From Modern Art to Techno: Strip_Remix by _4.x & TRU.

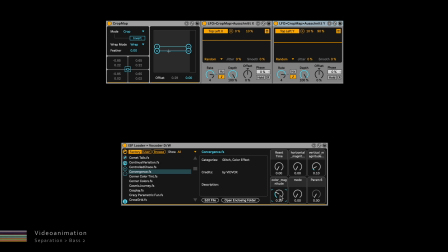16:31 If I increase the effect amount, its impact becomes more noticeable. Now I reduce the effect amount again and play the video animations once more without the effects.
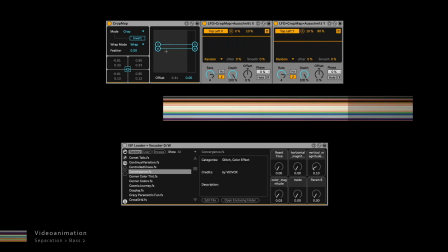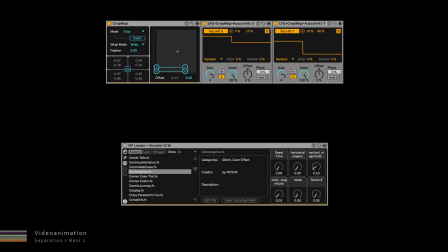16:55 And with the effect.
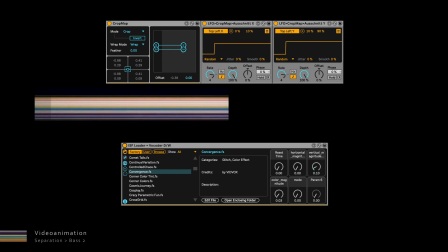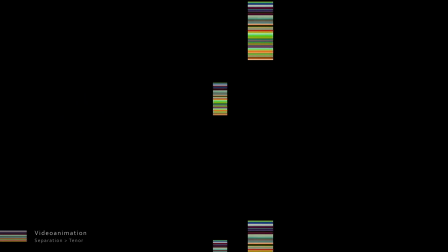17:03 The tenor has both wide and narrow sections.
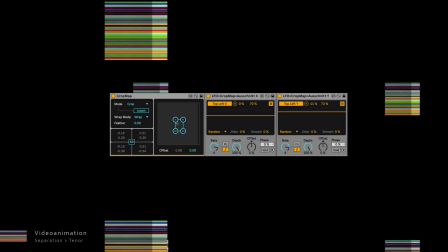17:07 However, they are significantly shorter than those of the base 1 and the base 2.
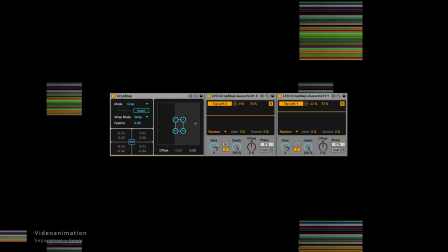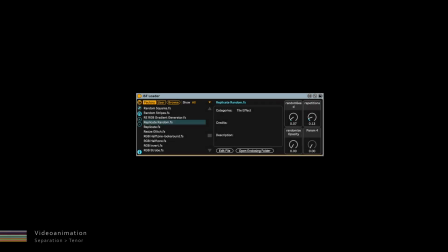17:19 As the tenor sometimes plays polyphonically, I added an ISF effect to multiply and randomly distribute the stripes.
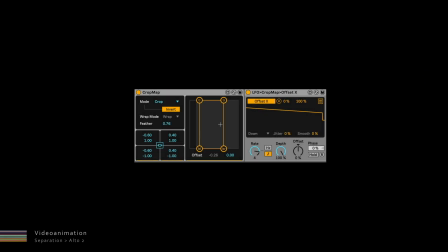17:37 For the alto 2, I selected a section that spanned the entire width of the image.
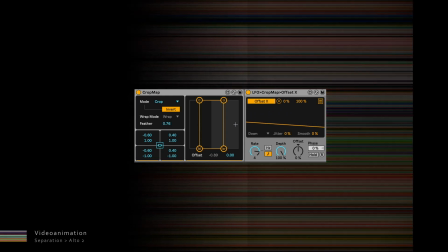17:43 Although it consists of only a short sound impulse, its accents bring the entire soundscape to life,
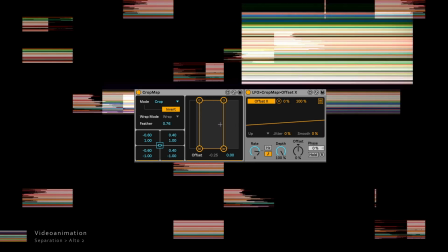17:50 filling the spaces between the other sounds with their slow decay.
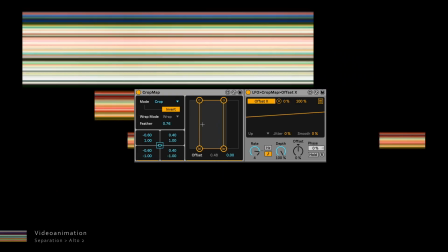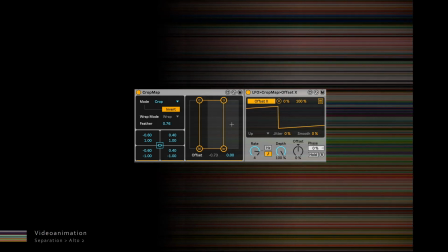The image sections are very narrow for the soprano.
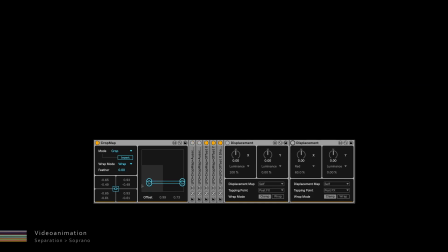18:12 I used 2 displacement effects to thin out individual color tones slightly, causing the stripes to dissolve and appear distorted. This is the visual equivalent of unpleasant high frequencies.
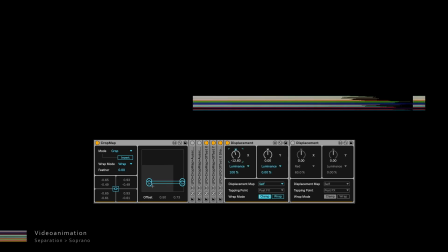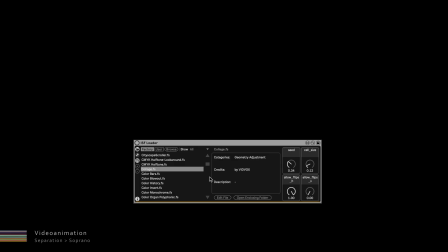18:39 An ISF effect then distributes the stripes randomly across the entire screen.
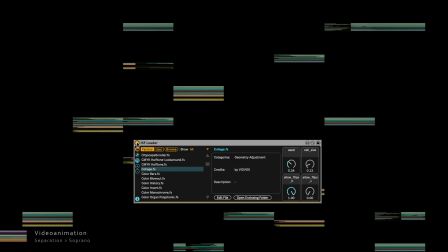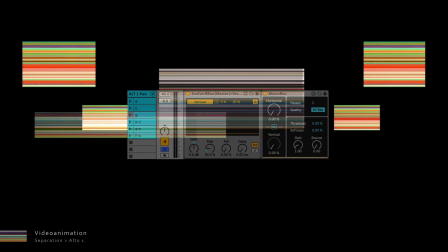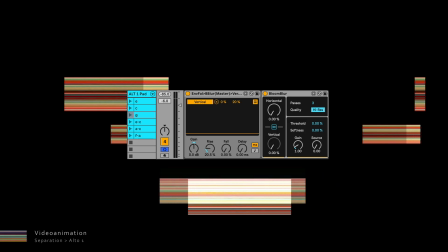19:05 The Alto 1 is the only sound without an image source.
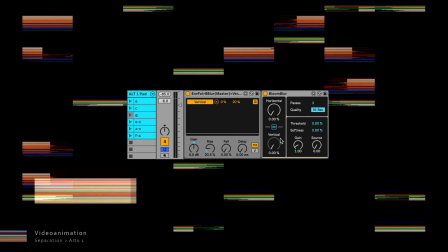19:08 It represents the blurring of the stripes and controls the bloom blur effect on the master via an envelope follower.
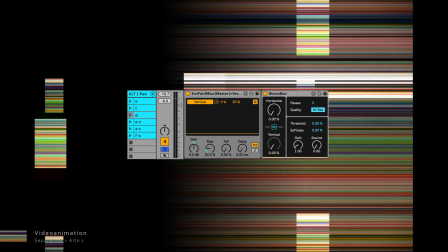19:16 This means that it affects all sounds and their video animations, blurring them in sync with the sound.
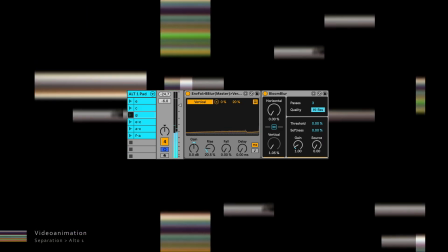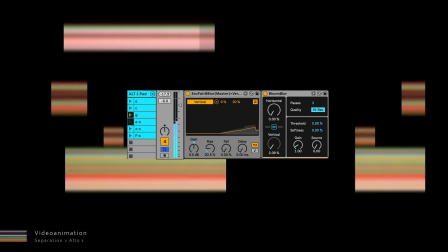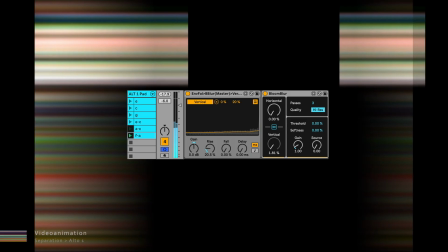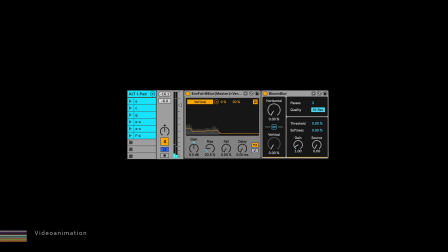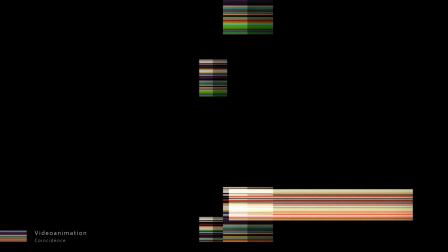20:03 Chance also plays an important role in the video animations.
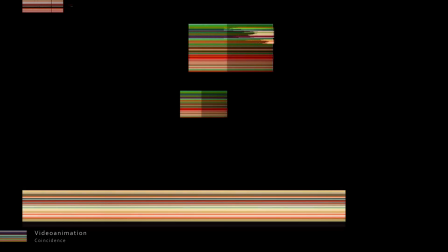20:06 Another 30 LFOs vary image sections constantly, generating movements and modulating effects.
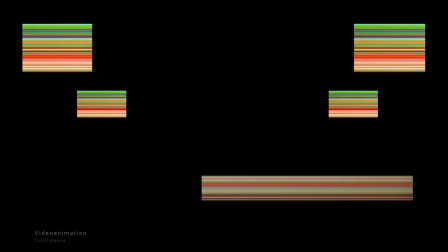20:14 This creates ever-changing visualizations of the sounds that continue indefinitely,
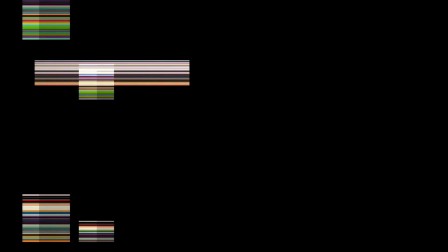20:20 just as the image draws the viewer into infinity.
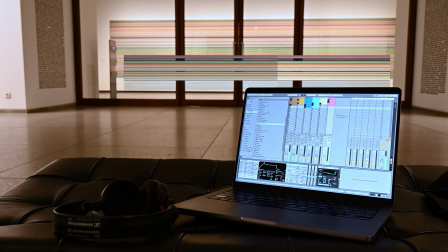20:26 That concludes my interpretation of Gerhard Richter's work strip, which is part of his exhibition 100 Works for Berlin. It can be viewed at the Neue Nationalgalerie until 2026.